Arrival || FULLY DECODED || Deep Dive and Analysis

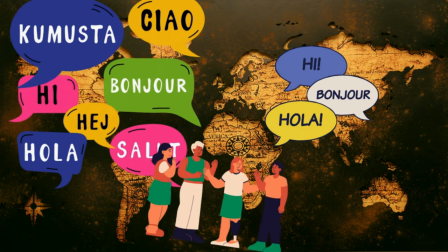(16:26)
which we actually know to be true full immersion reading writing and speaking is the fastest way to learn a language we get an interesting conversation
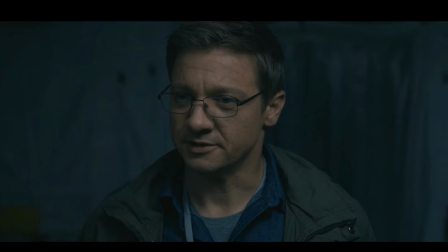(16:34)
between ian and a scientist on a team in the uk they have been trying to use mathematics to communicate and although their heptapods have responded they don't really
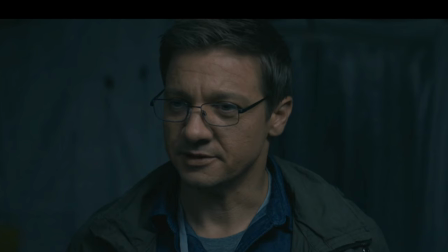(16:43)
know what to make of it they don't seem to understand algebra but they do respond to more complex math there is communication happening using science and math as a language,
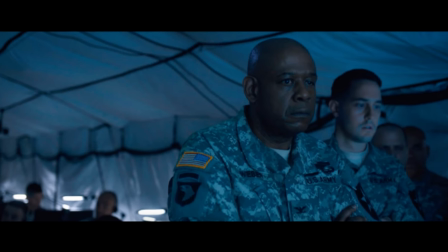(16:51)
but it is not effective communication. Colonel Weber starts questioning the vocabulary words that Louise intends to introduce in the next session with the heptapods,
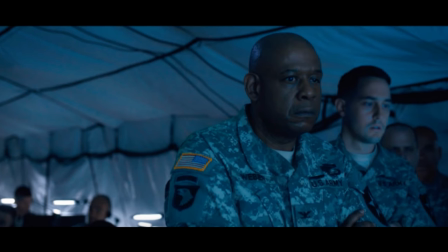(16:59)
which includes her and Ian's names, as well as what the colonel describes as grade school words.
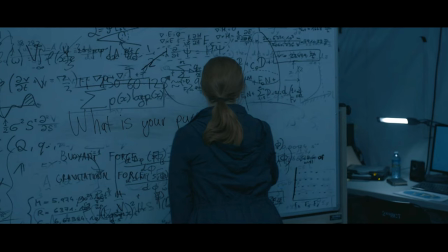(17:05)
He's clearly frustrated as he wants the communication to move a lot faster. In order to explain, Louise goes to a large whiteboard that's covered in complex math and starts to erase a bit in the middle,
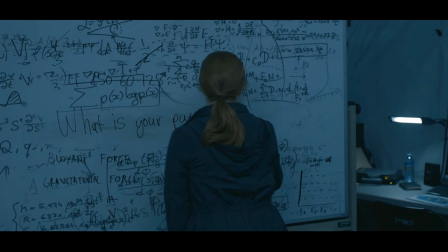(17:15)
where she can write the question that they ultimately wish to ask the Heptapods, what is your purpose on Earth?
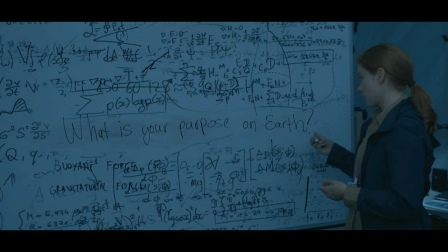(17:21)
It seems like a very simple question, but she explains that there are a lot of assumptions that we as humans make when we see this seemingly simple inquiry.
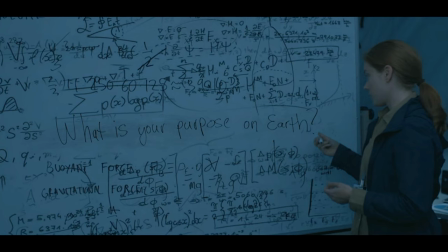(17:29)
Assumptions that cannot be made when learning to communicate with the Heptapods. Do they understand what a question is?
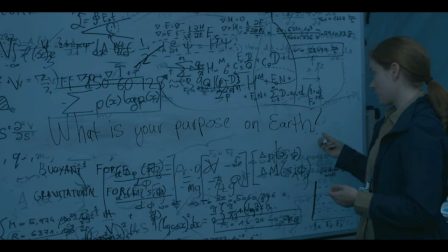(17:35)
Can they understand that your refers to a collective you, the Heptapods, not an individual you, or Joe Alien as she calls it.
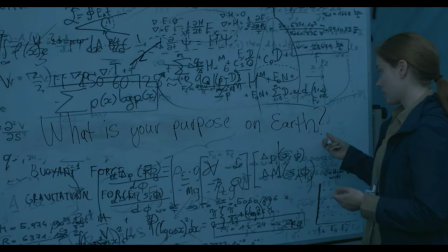(17:42)
What's fascinating here is this great framing, how the sentence they're working towards asking is surrounded by this incomprehensible math,
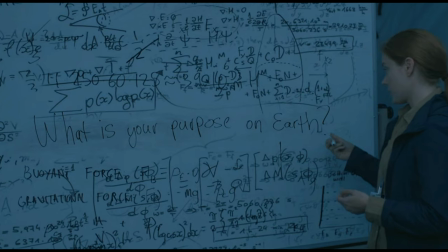(17:50)
visually demonstrating that language is not just the foundation, but the heart of civilization.
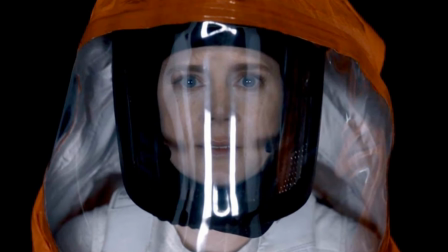(17:55)
With her very advanced scientific communication tools of pen and whiteboard, Louise and Ian go back into the ship.
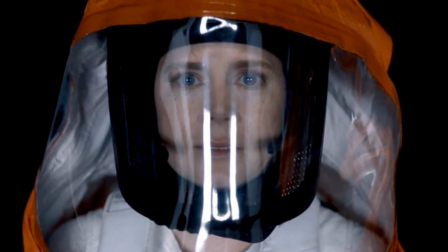(18:02)
She writes her name and shows it to the heptapods. They appear to respond with their symbol for humans again.
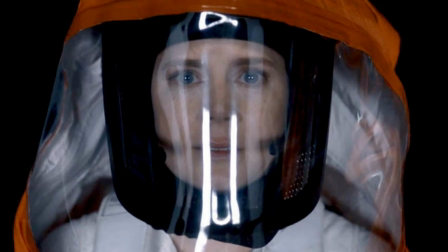(18:08)
She is struggling with how to get this idea across the one mentioned earlier, a collective term like human versus an individual and their name.
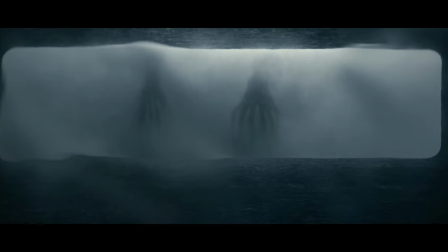(18:15)
And once more we see from Louise's point of view from inside the helmet with those same visual distortions. There are too many barriers between them for effective communication.
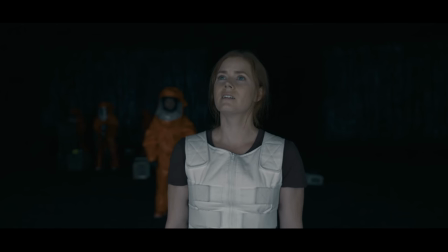(18:25)
Louise looks over at the chirping canary, deliberates for a moment, and then begins removing her hazmat suit.
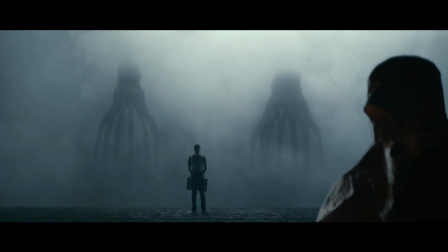(18:31)
She approaches the heptapods still carrying her whiteboard. And now we get this beautifully framed shot, a mirror to the scene near the beginning of the film.
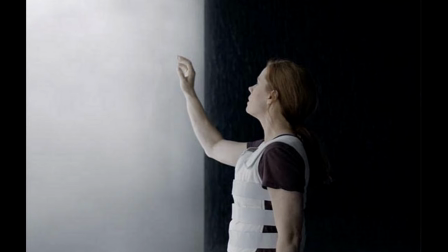(18:40)
The lighting here is also bright, the colors crisp, and the shot focused.
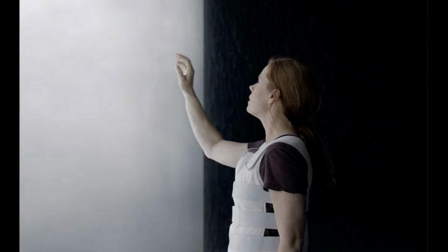(18:44)
For the first time, she's starting to see things clearly, and we get our first close-up of the Heptapods.
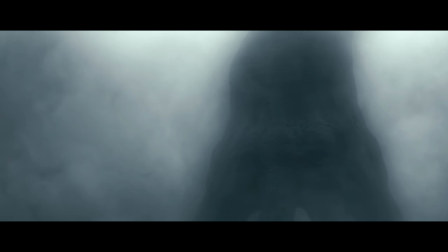(18:50)
I'm going to go out on one tiny limb here.
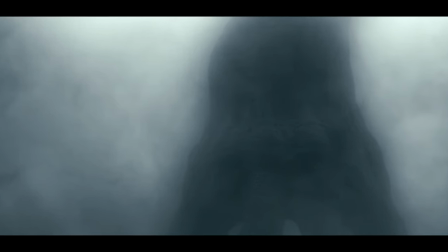(18:52)
I don't know for a fact that this was intentional in the creature design, but to me, these features here on what you might call a knuckle look like closed eyes.
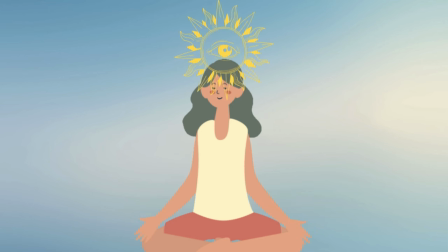(19:01)
There's an idea in both Eastern and Western mysticism that you must close your physical eyes in order to be able to open your third eye,
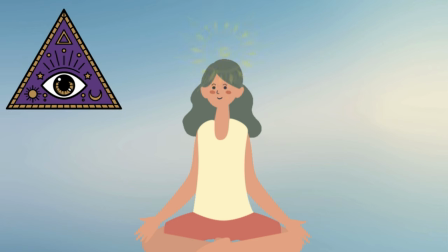(19:08)
the hidden inner eye, which is associated with clairvoyance and precognition. You know, seeing the future.
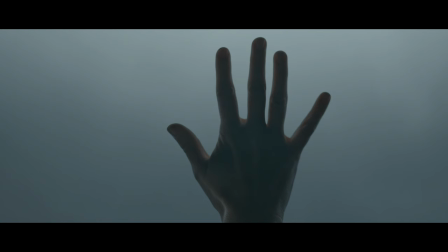(19:13)
And we'll explore that idea more a little later. So Louise reaches out and puts her hand flat on the barrier.
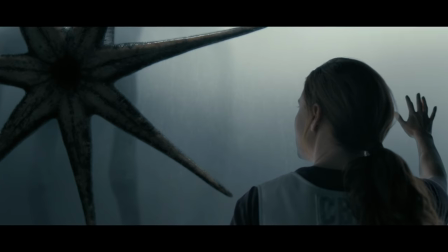(19:19)
One of the heptapods responds by doing the same. She closes her eyes.
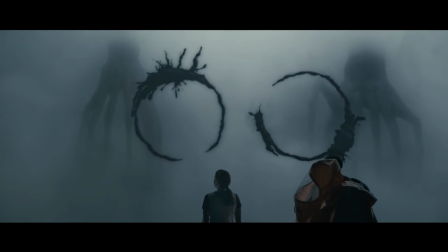(19:25)
Inspired by her, Ian approaches the barrier as well and begins to remove his own hazmat suit.
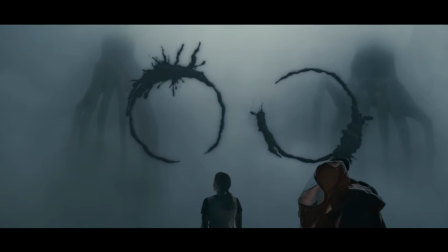(19:31)
It's worth noting that he only gets his suit partway off. I think, like the stumble on entering the new gravity, this is also foreshadowing.
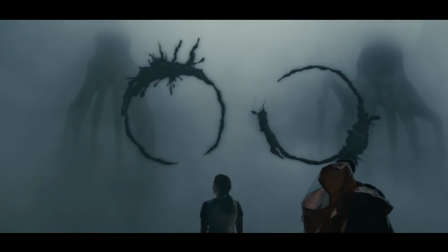(19:39)
Louise is capable of being more vulnerable and open to this experience.
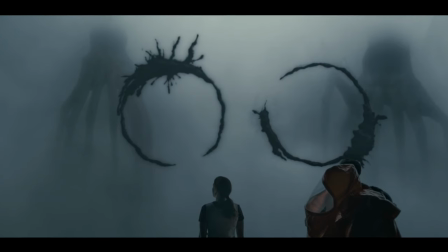(19:43)
Ian is more open than the rest of the team, but still keeps that protective gear halfway on, which we see reflected near the end of the film.
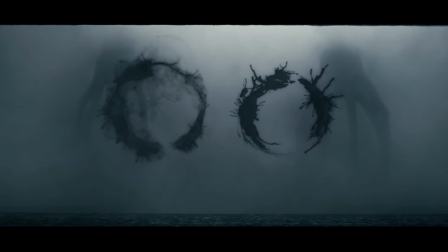(19:50)
In any case, he writes his name on the whiteboard, and Louise points to herself and Ian, then back to the heptapods, who do respond, each making their own logogram.
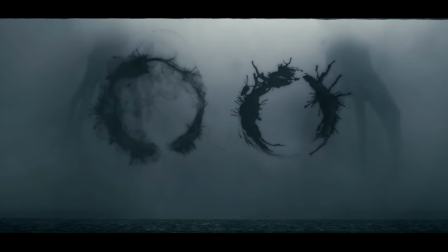(19:59)
They seem to have understood the assignment. These are their individual names. Ian volunteers that the team call them Abbott and Costello.
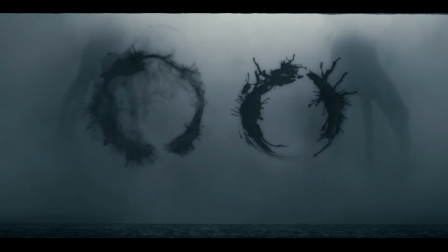(20:06)
If you aren't aware, this is the name of a very famous comedy duo from the 1940s and 50s.
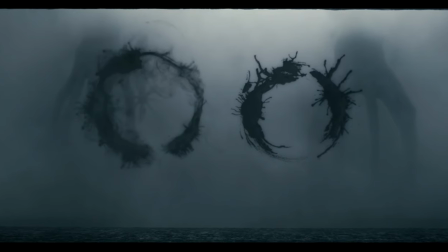(20:12)
Costello is shorter and chubbier, while Abbott is tall and thin, reflecting the heptapod's appearance.
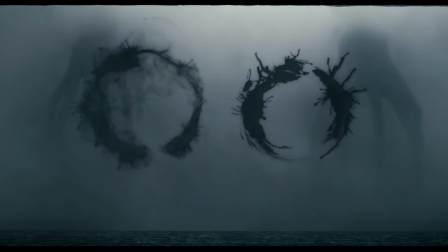(20:17)
Hands down, this duo's most famous act is their who's on first bit.
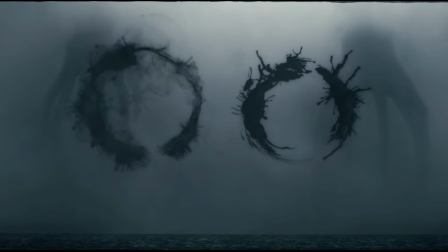(20:21)
The entire sketch consists of constant and repeated misunderstandings of very basic language.
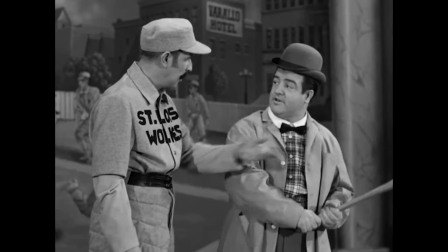(20:27) That's the man's name. That's whose name? Yes. Well, go ahead and tell me. Who? The guy on first. Who? The first baseman.
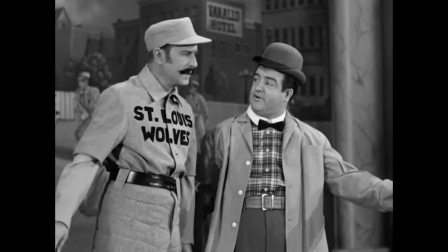(20:32) Who is on first? Have you got a first baseman on first? Certainly. Then who's playing first? Absolutely.